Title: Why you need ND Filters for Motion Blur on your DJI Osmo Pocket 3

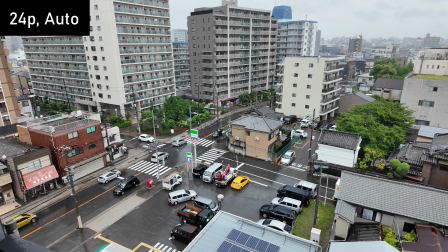[0:00]
Have you ever tried shooting 24 frames per second video on your Pocket 3 and been disappointed with the results? Take a look at this video here. The cars have this choppy, staccato look to them, which just doesn't look very nice.
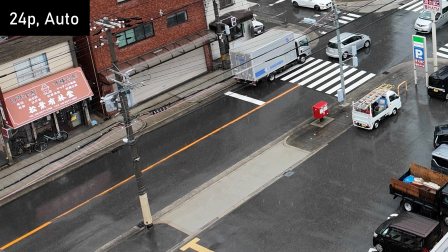[0:13]
The reason for this is that we're shooting in auto, and the shutter speed that the Pocket 3 has chosen for us is so fast that each frame looks very sharp.
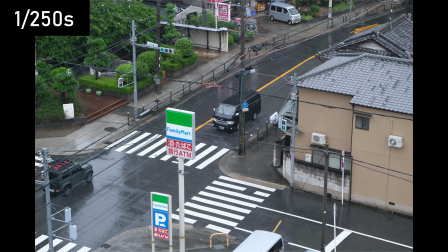[0:25]
To illustrate, here's a photo taken with a fast shutter speed of 1/250th of a second. Notice how the car looks frozen in motion even though it's moving.
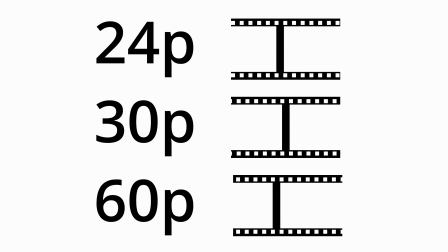[0:34]
Now, at higher frame rates like 30 or 60 FPS, frames are changing fast enough that things look smooth even without motion blur in each frame. But when you're only stitching together 24 of these frames in a second, things just don't look good, never mind cinematic.
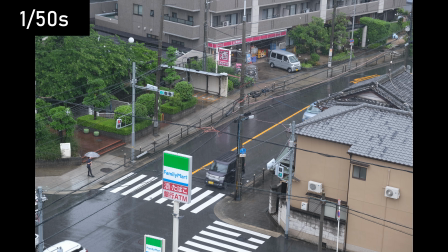[0:48]
According to the 180-degree shutter rule, at 24p we should be shooting with a shutter speed as close as possible to
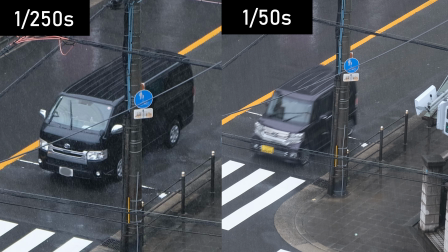[0:55]
1/48th of a second to get the amount of motion blur we are accustomed to seeing on the big screen.
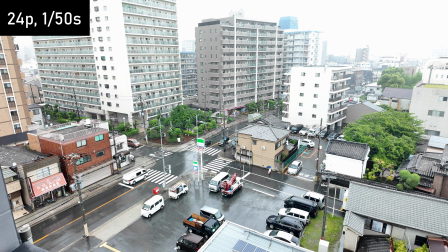[1:01]
This is the footage we get from the Osmo Pocket 3 recording again at 24 frames per second,
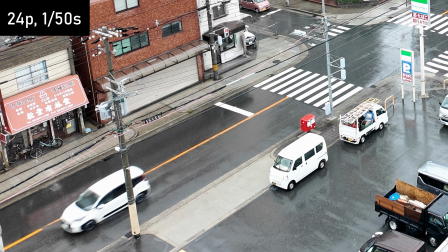[1:06]
but this time with the shutter speed manually set at 1/50th of a second.
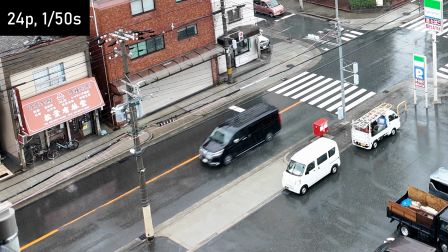[1:12]
The moving cars appear much smoother, and pausing at each frame shows a nice amount of motion blur.
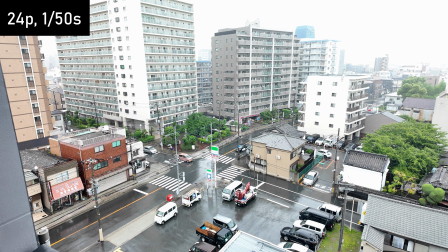[1:19]
But now we've run into a new problem. Our video is overexposed and we have no way to recover the details that we've lost.
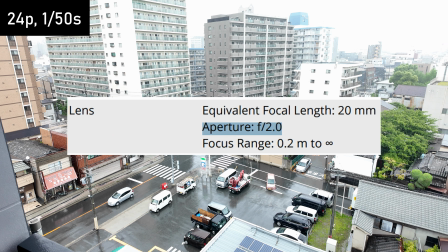[1:27]
Since the Osmo Pocket 3 has a fixed aperture and we're at the lowest ISO setting, we have no way of reducing the exposure at this shutter speed that we desire.
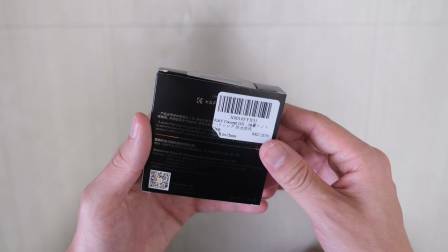[1:35]
We can solve this problem by using ND filters, which you can kind of think of as being sunglasses for your camera.
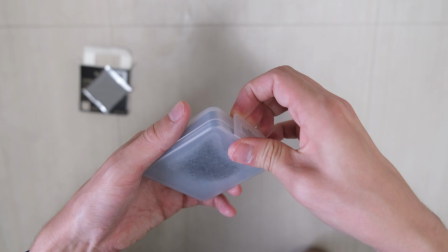[1:43]
Now there are a lot of ND filters available for the Osmo Pocket 3, but I just went with these ones from K&F,
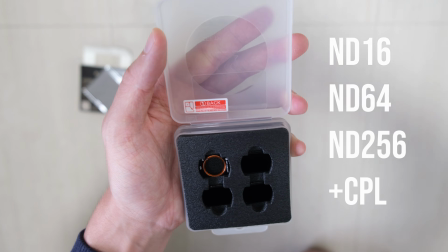[1:49]
which were quite cheap, have the same ND ratings as the official ND filters from DJI,
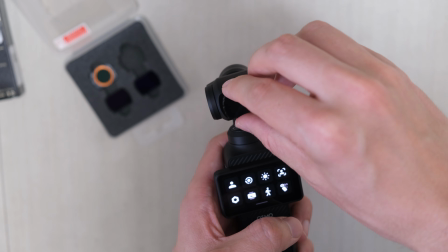[1:54]
and they also come with a polarizing filter. The ND filters attach magnetically to the Pocket 3's lens,
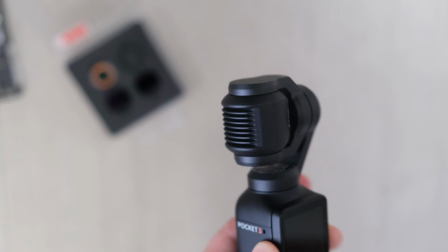[2:02]
and they're thin enough to let the gimbal close when the camera is turned off, unlike some other ND filters.
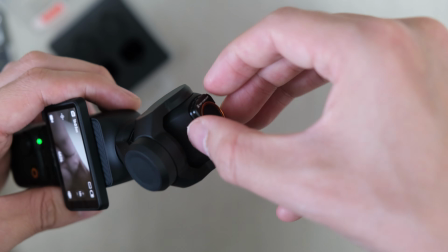[2:09]
You can even stack the ND filters with the included polarizing filter, although do note that at this point the gimbal will not be able to close.
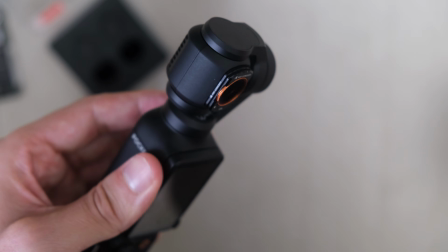[2:19]
I won't be talking about the polarizing filter anymore in this video, but I do plan to cover it in another, so please consider subscribing.
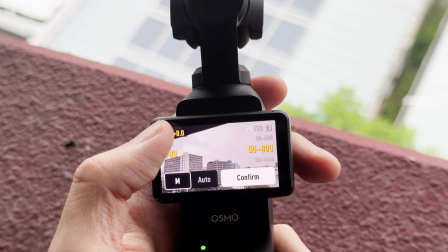[2:28]
Now, since it's a cloudy day and not that bright, the ND16 filter worked best, giving me neutral exposure at base or close to base ISO.
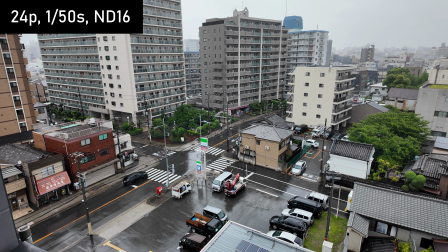[2:38]
Here's the resulting scene shot using the Osmo Pocket 3 at 24 frames per second, 1/50th of a second shutter speed, and of course the ND16 neutral density filter. This was shot using the normal color profile, but for a more cinematic look,
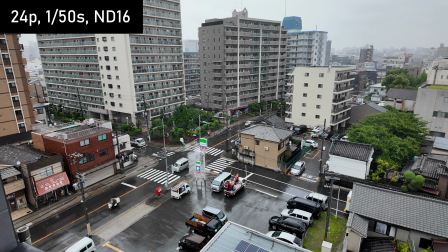[2:53]
I would probably be shooting in D-Log-M or HLG and color grading it in post.
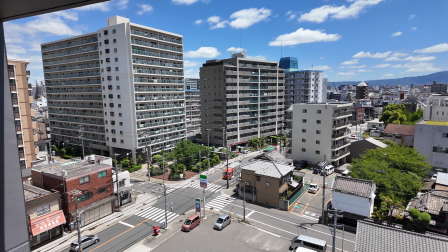[3:00]
Now let's talk about why you probably want to carry around more than one ND filter.
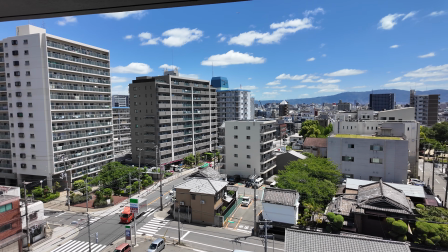[3:04]
In the last scene, it was a cloudy day and we got away with the lowest rated ND16 filter.
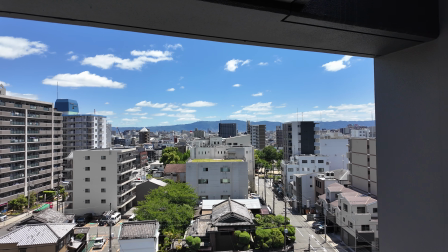[3:10]
But since today is a sunny day, there's a good chance we're going to need to use one of the stronger ND filters.
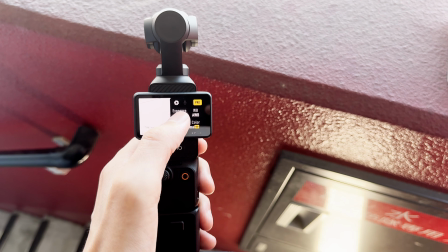[3:17]
As you can see, without an ND filter, it's completely hopeless. The image is completely blown out.
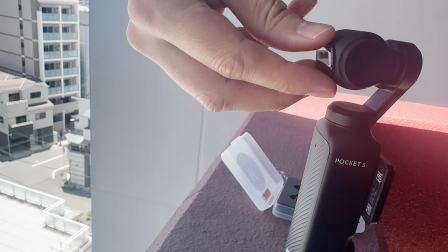[3:23]
Let's start off by using the lowest ND16 rated filter and then see how things go from there.
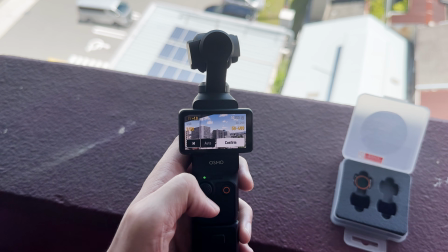[3:30]
As you can see, the image is much clearer and it's no longer completely overexposed as it was without the neutral density filter.
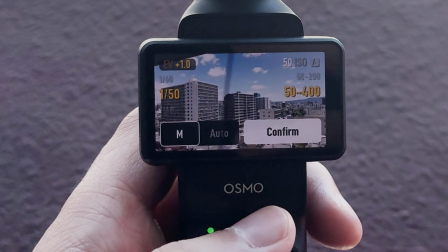[3:37]
But if we look at the exposure value that the Osmo Pocket 3 is giving us, it's at +1, which means it's slightly high.
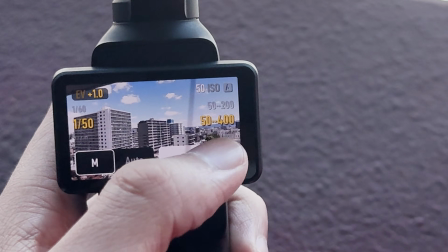[3:44]
And this is at the Pocket 3's lowest ISO setting of 50, which means that we're not going to be able to get the exposure value down any further.
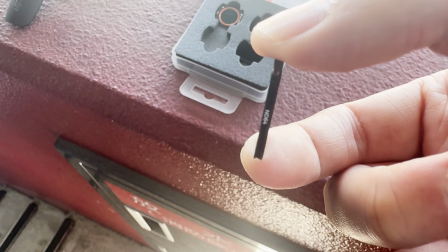[3:54]
So let's swap out the ND16 with the ND64 filter, which provides us with an extra 2 stops of light reduction.
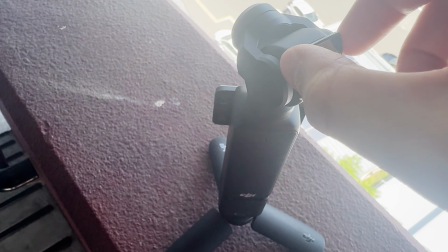[4:01]
That's just another way of saying that we're only going to let in 1/4 of the light compared to the ND16 filter.